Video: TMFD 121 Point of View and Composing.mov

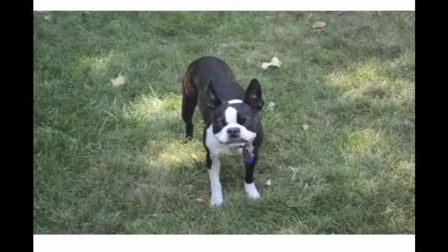4:10 Same thing, you could take a picture of your favorite pet. I love that, my favorite pet. Like I favor one pet over the other. I don't. I love all of my pets, but I wouldn't take a picture of this guy from this angle because this bird's eye view,
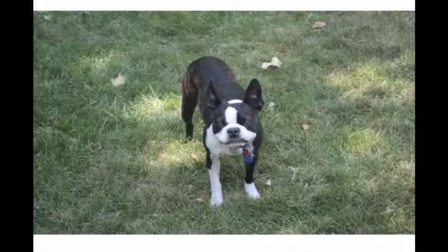4:27 sort of at a medium shot, kind of diminishes his coolness.
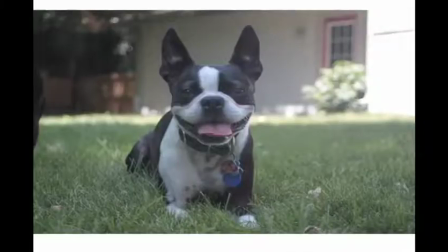4:31 My dog's very cool, and so if I go to a straight on shot at his level, straight on shot, and this is still a medium shot. This isn't a close-up. A close-up in this case might be too close-up. You don't want to get that close to him.
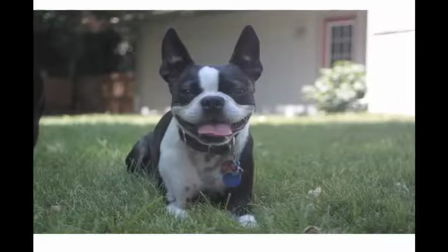4:47 You want to see him in his environment. This looks like a happy dog out in the yard on a sunny day. So this is where a straight-ahead, zoomed-out shot can really work to your advantage.
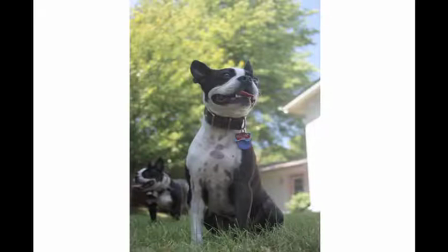5:01 And then you could take this medium angled shot, and that's my other dog in the background, and I've created this context where there are two happy dogs in the yard now, but I've given them more importance by placing myself below their level. I have to get really low on the ground and get them to sort of look up,
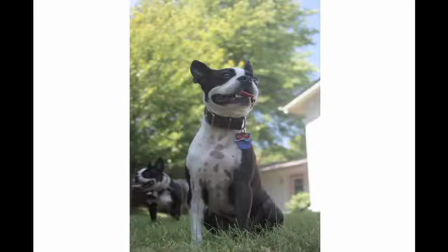5:21 and that has a totally different mood than this shot here. This is about you and your relationship to the dog. Here it's about those dogs and their relationship to the environment.
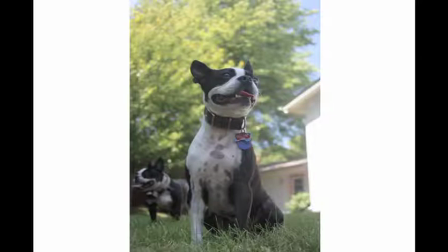5:33 You see a little more of the environment. And so it's really all about context. When you're picking the subject matter and you're composing, think, hey, do I need to be zoomed all the way out to show sort of everything in this particular subject with all of that environment around it?
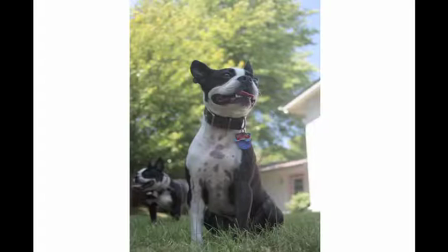5:49 Or do I need to zoom in and it's what's important about that subject needs to be viewed up for a close-up angle, sort of like the coffee cup, like I said earlier, with the dried-up remnants of the coffee in it.
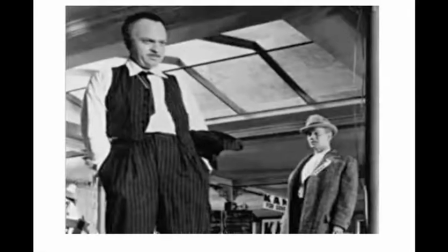6:03 Here are some other examples. This is Citizen Kane, a famous movie from the 1940s. Orson Welles plays Charles Forster Kane, a newspaper tycoon. He's a man on the move, news on the march is the quote in the movie,
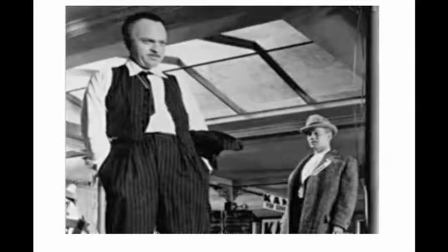6:21 and he is often filmed from the worm's eye view. It gives him sort of an authority, and you can see in this shot here, his head is here, and this man is looking up at him, and we're looking up at him as well.
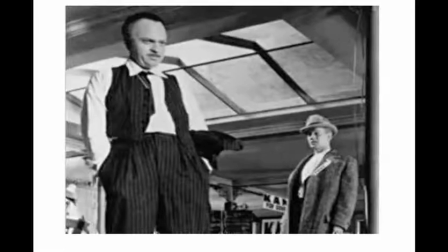6:36 It gives him sort of the authority, the power, puts him in this authoritative pose. This movie is really well known for all of its beautifully composed shots.
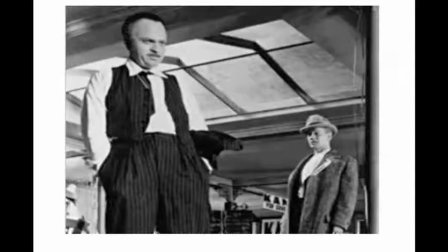6:48 Every picture is almost, or every frame is almost like its own picture. Again, here's another sort of a worm's eye view.
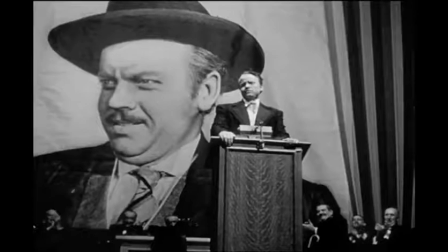6:56 Everyone's looking up at him. There's a picture from behind him. This is about his rise to power. He falls apart, and the beginning of the movie is kind of prefaces what's going to happen. This is an old dying man who's sort of lost everything, and then they go through his life, how he's gotten to that point.
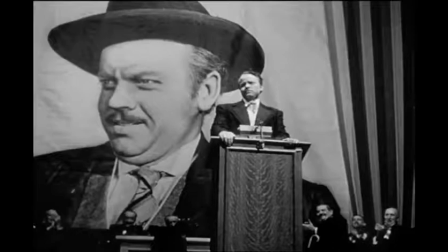7:16 There was a big rise and fall. So, this angle, we're looking up at him.
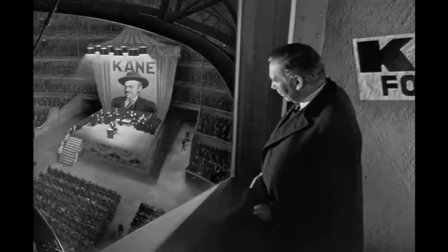7:21 He is all powerful. Of course, there's this sort of foreshadowing. This one scene here, same scene in the movie, more or less, but now we're looking down at him, and there's something sort of sad about this image.
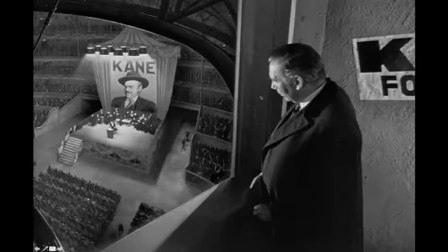7:35 You understand this man knows something about what's going to happen, the fate of Kane. And so this bird's eye view, you get more of quote-unquote perspective. So you could see how one image holds a different type of power than the other.
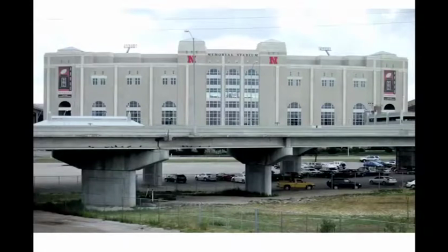7:53 Okay, let's bring it back home, talking about something we are all familiar with here at UNL, Memorial Stadium. Now this is probably would be a mid to wide angle shot of the stadium, and it's straight on.
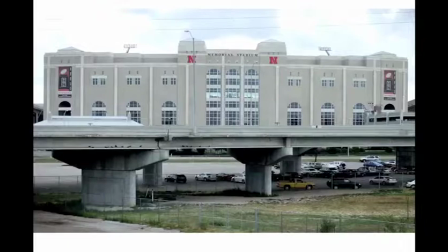8:09 It's neither bird's eye view nor worm's eye view. And it's impressive. The west side facade of the stadium is really pretty impressive.